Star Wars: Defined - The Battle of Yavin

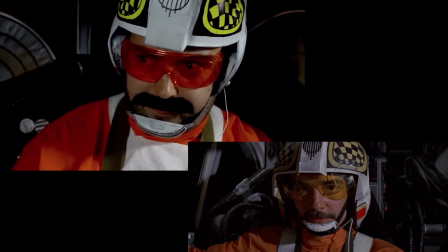It all stems from this film and how this battle in particular was put together.
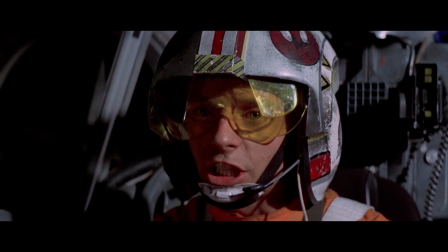While the special effects, even in the special edition version of the film, are showing their age, they still have an element of spectacle to them.
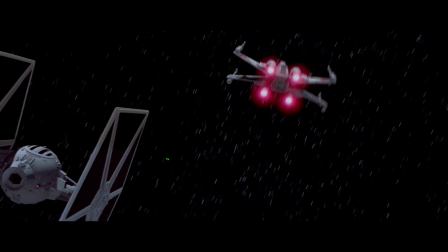They still excite and amazed because it is the story of the battle itself that draws you in and allows you to suspend your disbelief.
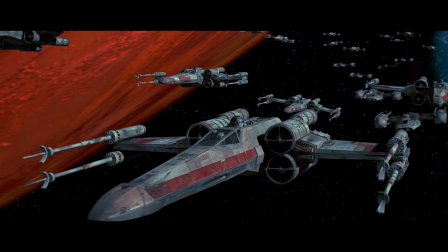The build-up 2 and the battle of Yavin itself are the final act of a new hope.
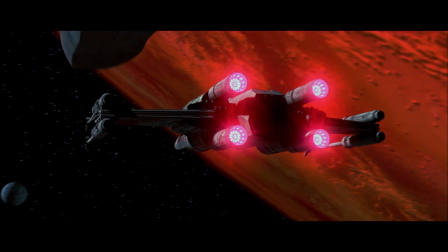What makes it stand out from the rest of the saga is that it's our sole focus for the final 20 minutes of the film.
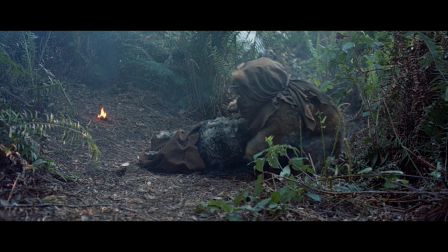While every other Star Wars film and adventure movies in general cut between a climactic battle staged on multiple fronts,
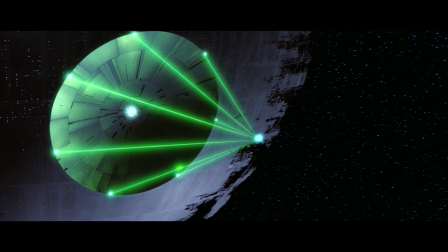allowing the editor to pace the battle, cutting from one front to another when the tension is at its highest,
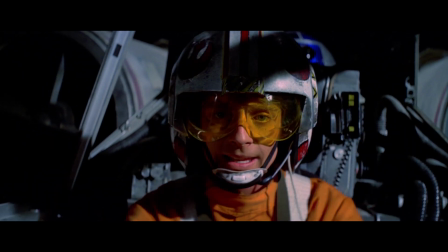for the battle of Yavin we instead get a slow and glorious build up of tension over time.
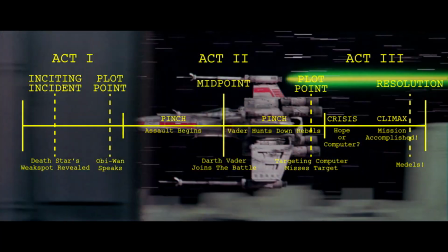The battle can be broken down into a three act structure to highlight the key beats and moments that draw the audience in,
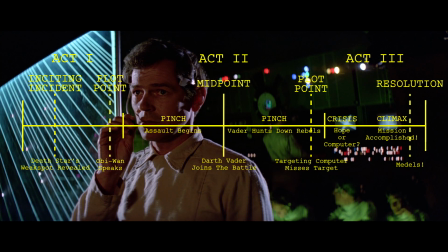keeping them invested in one thread of action for a prolonged period of time.
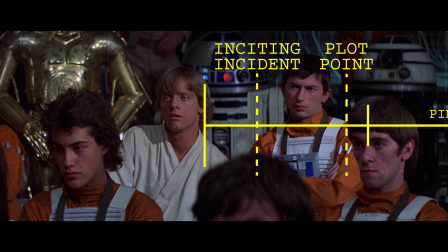The sequence begins with the briefing, a not so subtle info dump that gets the audience and pilots on the same page.
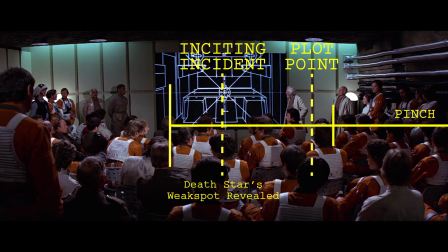We quickly hit the inciting incident. The Death Star's weak spot is revealed just as the Empire begins to close in on the Rebels.
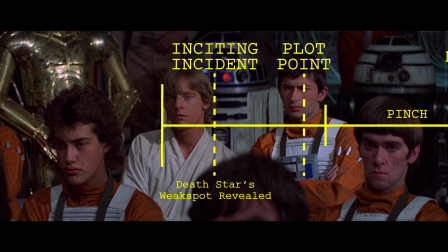It's going to be tough, but there's a chance they can pull it off before are all blown up by the Death Star's planet-destroying superweapon.
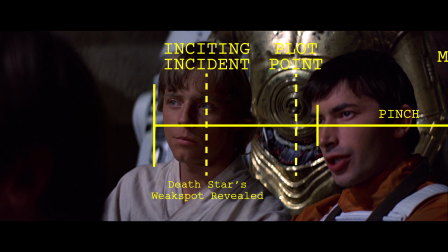Crucially, before we move on, Luke Skywalker absent-mindedly says that scoring that one in a million shot isn't that hard, he's done it before.
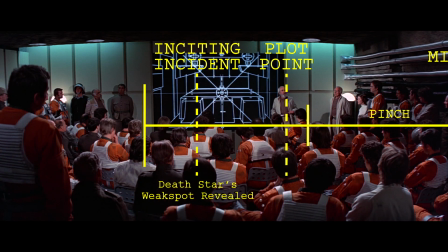After all, he used to bullseye womp rats in his T-16 back home, planting the seed that Luke is a good pilot without really sharing any of his skill up to this point in the film.
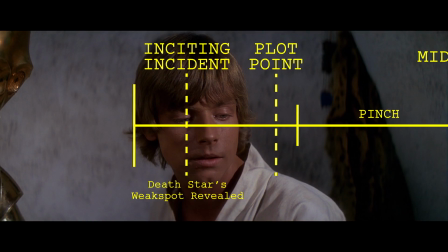Sure we've seen that he has some affinity with spaceships, that he has an understanding of how they work, and hear that his father was one of the best pilots in the galaxy, But it's this line of dialogue,
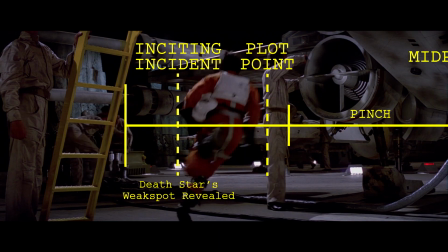and then seeing Luke prepping for the battle that reinforces the idea that in this area, Luke actually knows what he's doing.
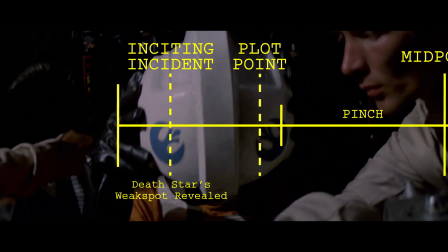I hear it just might be able to pull off this crazy suicide mission. It is here that the battle being the sole focus of the end of the film starts to pay off.
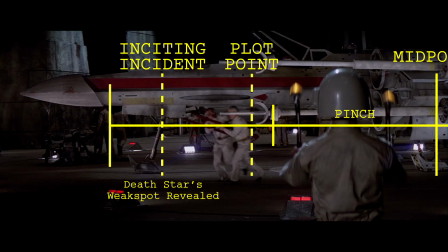The sequence is given room to breathe. The audience has just enough time in the briefing and prepping to get to know the key figures in the Rebel Alliance,
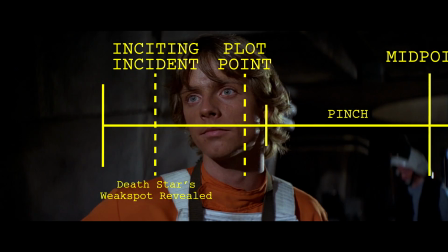the pilots who will be risking everything to stop the Empire, and how our main characters feel about the upcoming battle.
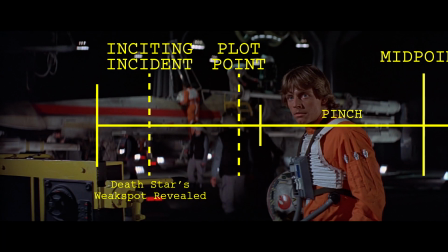Han says his goodbye, so we know our protagonist Luke is going to be alone in this mission. He gets a kiss.
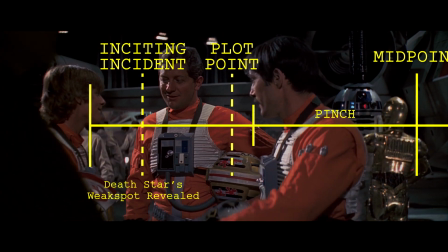For luck, from Leia, has some more reinforcing of his skill as a pilot by reuniting with his friend Biggs.
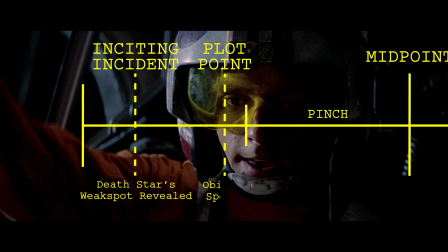Then, just as the ships leave for the battle, we reach our first key plot point. Obi-Wan speaks to Luke from beyond the grave.
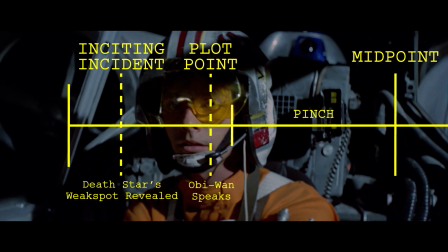He has indeed become more powerful than anyone could have imagined. Only Luke can hear him, and seemingly shakes off his mentor's ethereal wisdom as pre-battle nerves.
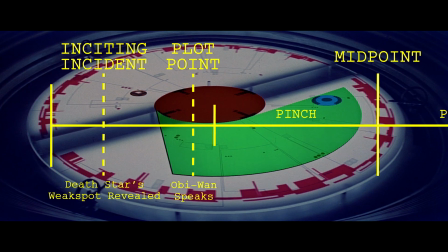Act 2 of the sequence begins with the ticking clock that is the Death Star starting to get into range.
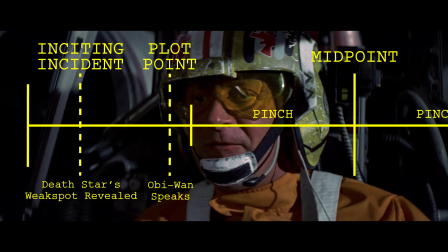The fighters report in and mount their assault. As the X-Wings turn to draw fire, we get one of the best shots in the entire film,
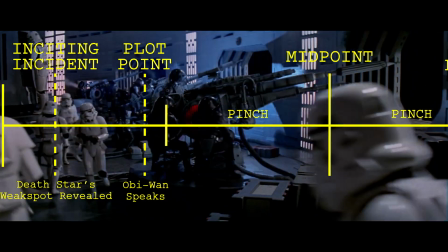the marriage of technology and cinema selling the moment as the music changes with the fluid movement of the ships,
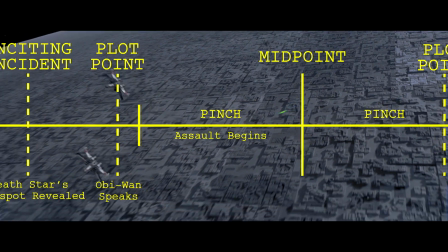heightening the drama. We then enter the first pinch as the X-Wings straight to the surface of the battle station, doing what damage they can while taking out some of the defensive cannons.
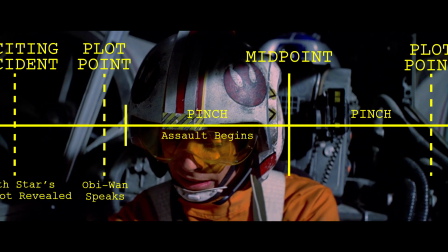As they start taking losses, Luke hears Obi-Wan's voice in his head, dismissing it once again.
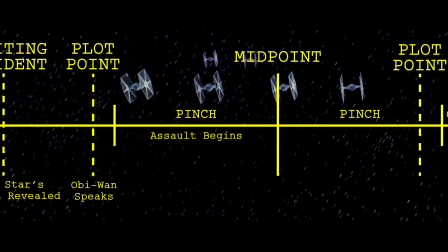Then the pinch gets tighter as the first wave of TIE fighters join the battle, forcing the rebels to go on their defensive.
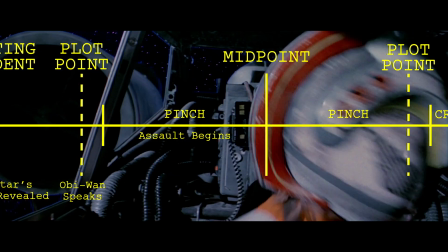During the skirmish, Luke's ship takes some damage to remind us even our hero isn't immune during this fight.
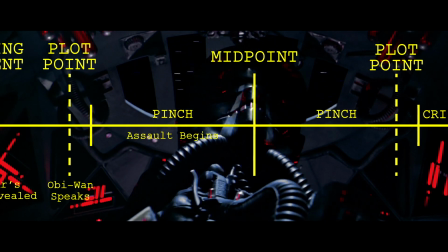As a TIE fighter zeroes in on Luke, we get a brief moment of relief as Wedge comes to the rescue and takes it out with some direct fire.
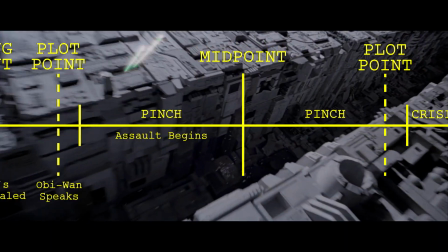We near the midpoint of the sequence as the wire wings enter the trench to make their attack run.
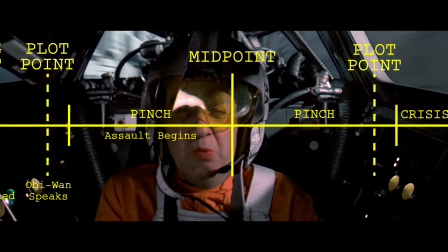One of the pilots takes out his targeting computer, then everything changes as Darth Vader and his wingmen enter the fray,
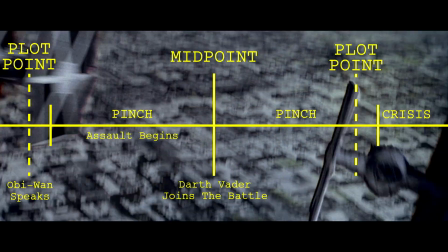crossing the midpoint and turning everything to shit for Luke and his fellow pilots.
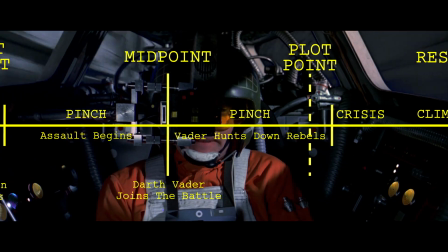During the second pinch, Vader systematically hunts down the rebel fighters, taking out the Y-Wings with brutal efficiency.
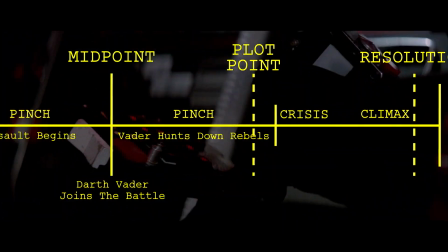The X-Wings start their assault, and the Red Leader gets a shot off on target. This is the second key plot point.
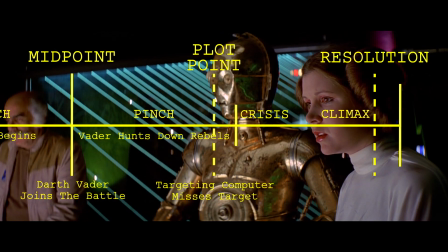Despite the computer being bang on target, the shot fails, and the Death Star still stands.
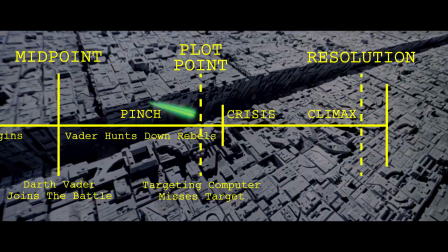Act 3 begins with Luke, Wedge and Biggs entering the trench, this is where things really start to go wrong.
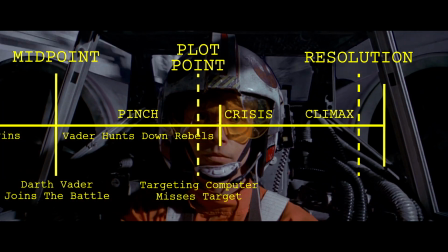Wedge points out that the exhaust port is really hard to see and he's not sure the computer will be able to hit it,
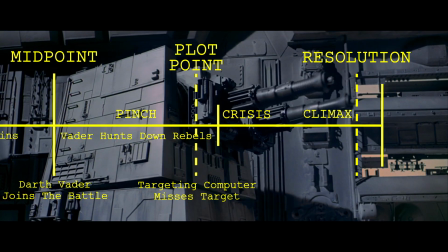reinforcing the idea that the targeted computer is just not up for the job.